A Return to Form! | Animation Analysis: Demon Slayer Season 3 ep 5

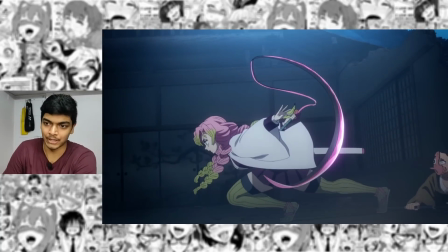(12:26)
Again compositing team. Just doing that extra bit to make the animation stand out a lot more. As far as storyboarding goes, this is a pretty good sequence.
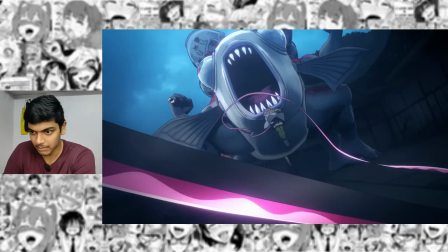(12:33)
It really is like she's doing gymnastics. Front flip to back flip. And I don't know what that flip is called.
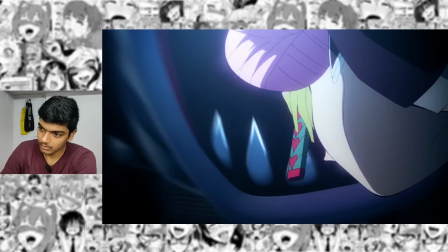(12:41)
The spinny wheelie thing. That's what I'm gonna call it. Yes, that's the angle that I was looking for.
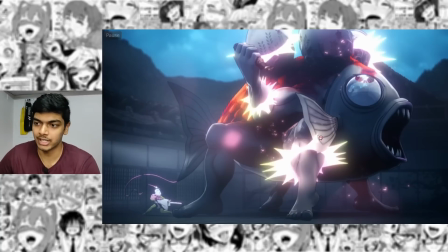(12:48)
Very nice. This scene has amazing sound design, combined with really cool 2D effects animation again.
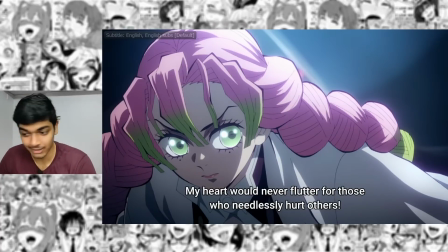(12:53) My heart would never flutter for those who needlessly hurt others.
Violence rate drops to zero.
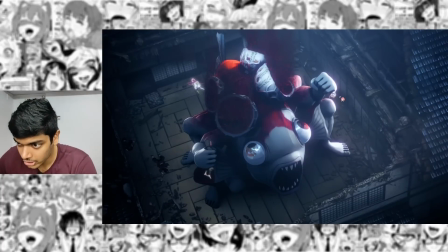(12:59)
Again the whole fish is CGI and the two characters the chief of the village and this guy here also CGI.
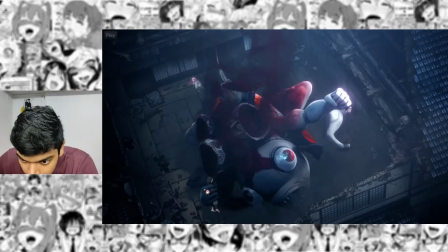(13:05)
Yes they do move independently like look at these guys. Yeah look at the way his head bobs and the legs move.
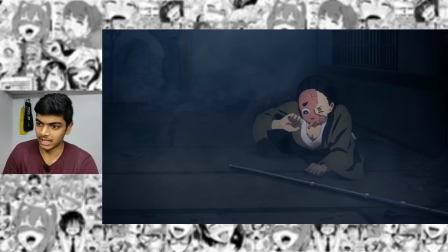(13:11)
Again kind of awkward storyboarding here. I mean who cares not every scene needs to look like it's been directed by fucking Shota Kushizun or something.
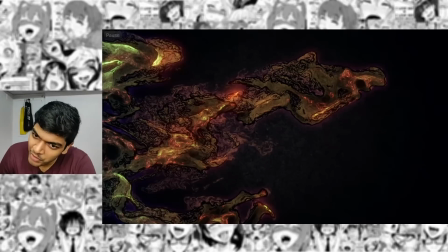(13:19)
Love this artwork here. I don't know if it's 3D, 2D or a mix of two.
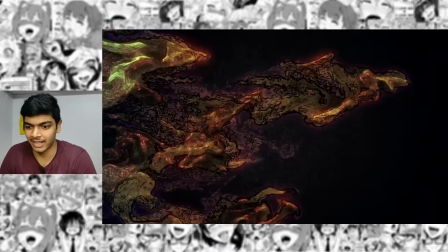(13:23)
It's just a simple kind of modeled texture and just made to look good via solid compositing.
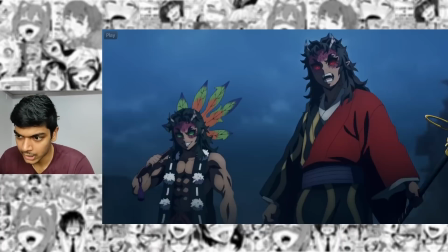(13:31)
I love it. This is the scene animated by Akiko Otsuka. Akiko Otsuka mainly works on My Hero Academia.
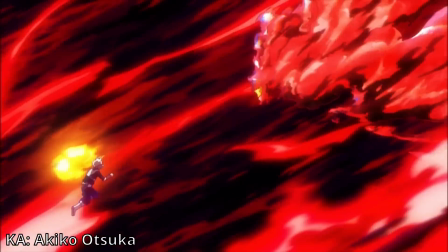(13:37)
She's like the main Todoroki animator and takes inspiration from Yutaka
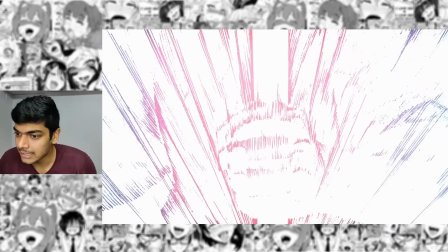(13:42)
Nakamura with a few unique traits of her own and that's this kind of impact frame.
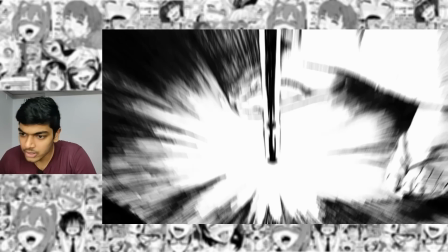(13:48)
Same kind of impact frame that she used with the gyutaro scene from the previous season. Really cool inky impact frames that transitions to pencil kind of impact frames.
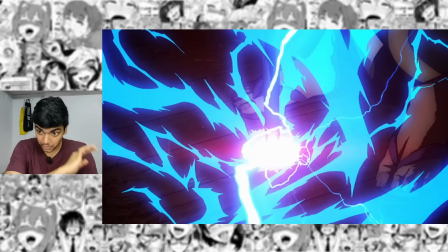(13:57)
Cool effects animation as well. Utsuka has been greatly improving every time she animates. She made her best work with my hero academia's third movie. The scene that she animated with demon slayer was very good and now again another scene animated with demon slayer.
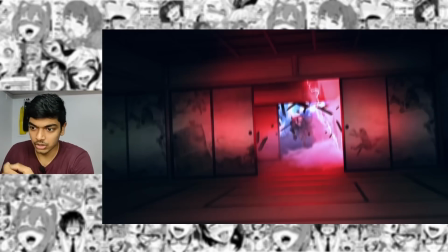(14:11)
Love the scene here, really well storyboarded. Just Nezuko dodging all the lightning strikes.
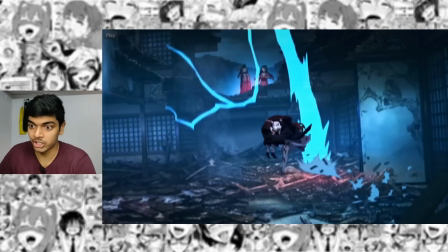(14:15)
Nice smears. Again, really well shot scene. I think some of them are CGI lightning strikes like this one.
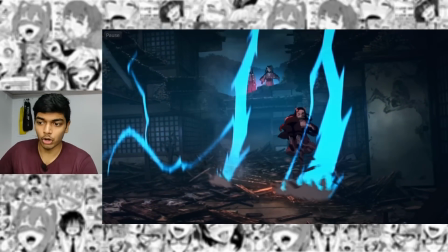(14:21)
And the compositing works wonders. Your vision of course is mainly focused on the two characters, Nezuko and Tanjiro.
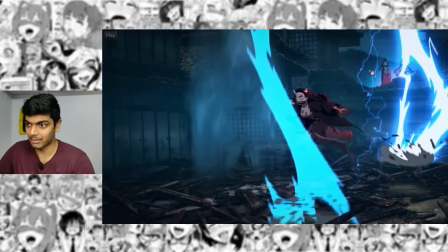(14:27)
But you also do see the demons in the background. And the reason you focus on them so well is because of their lighting.
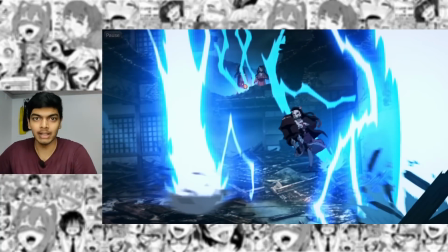(14:35)
Their potion is lit up pretty well because the rod is hitting the ground and the electricity,
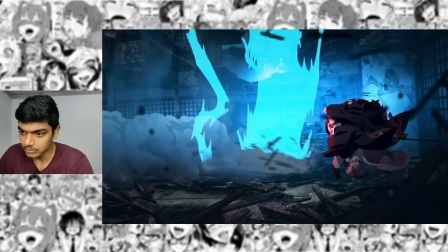(14:40)
the source of electricity is there right really cool idea i love the slide there good animation combined with fantastic
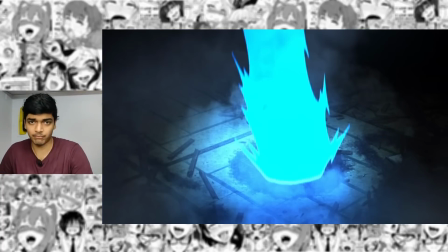(14:47)
compositing the compositing used for the electricity has been fantastic throughout even with the weaker storyboard episodes the
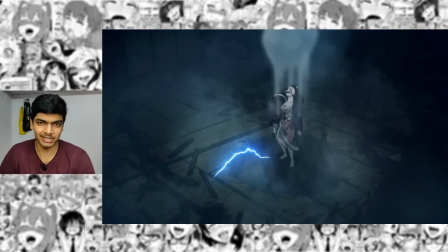(14:54)
compositing has always been amazing and it's not like the animation has been slacking either demon slayer this season it's still above the industry standards it's just below your portable standards and below even demon slayer standards
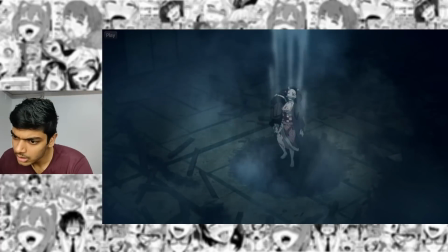(15:07)
Again, the way the electricity just pops in and pops out. Something similar, I'm sure I've seen something similar from Nakamura.
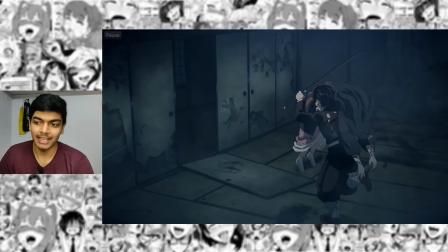(15:16)
I think it's the Deku scene from the second movie. I really like this. Now Tanjiro picks up Nezuko and he's the one running with Nezuko on his back.
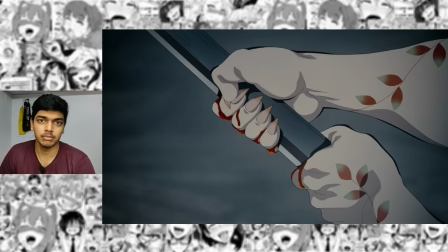(15:24)
And now Nezuko just comes up with shit on spot. That is good writing. That is how you write a deoxx machina character. A character who can just heal people on command. a character who can just power up your weapon when she wants.
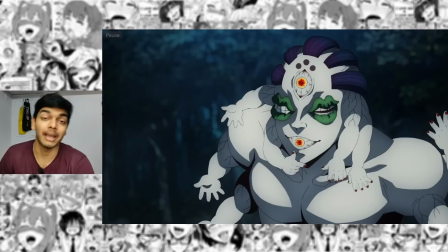(15:37)
It's not like she knows any of this, but she just does things. Back to the Gyokko scene. Again, Gyokko's theme just popping in.
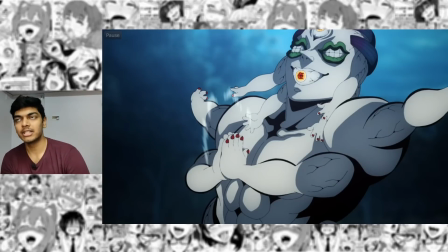(15:43)
It's very sinister. And this is easily the best character acting sequence in Demon Slayer as a whole.
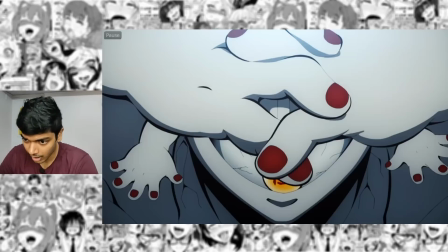(15:50)
The way Gyokko moves is incredible. Easily the hardest character to draw in Demon Slayer.
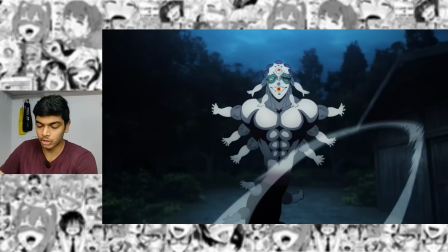(15:55)
Gyokko is a very detailed character, right? But it's not just the detail that makes him hard to draw. It's how unconventional this design is. You have to draw the mouth flaps on the eyes but the expressiveness, the way he smiles, it's all again with the mouth, the eyeball in the mouth. So right now we know he's smiling.
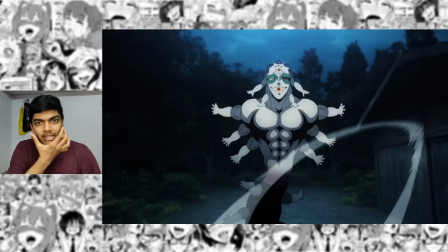(16:15)
That's because his eyeball, the mouth eyeball, is pointing upwards at the edges which is how you show that someone's smiling, right? That's just extremely unconventional. It's very difficult to draw something so unconventional when all of your muscle memory is built by drawing conventional-looking characters.
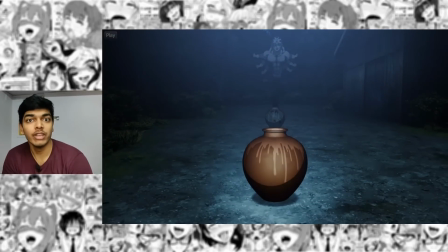(16:33)
Yoko never stops moving in this episode, which is extraordinary.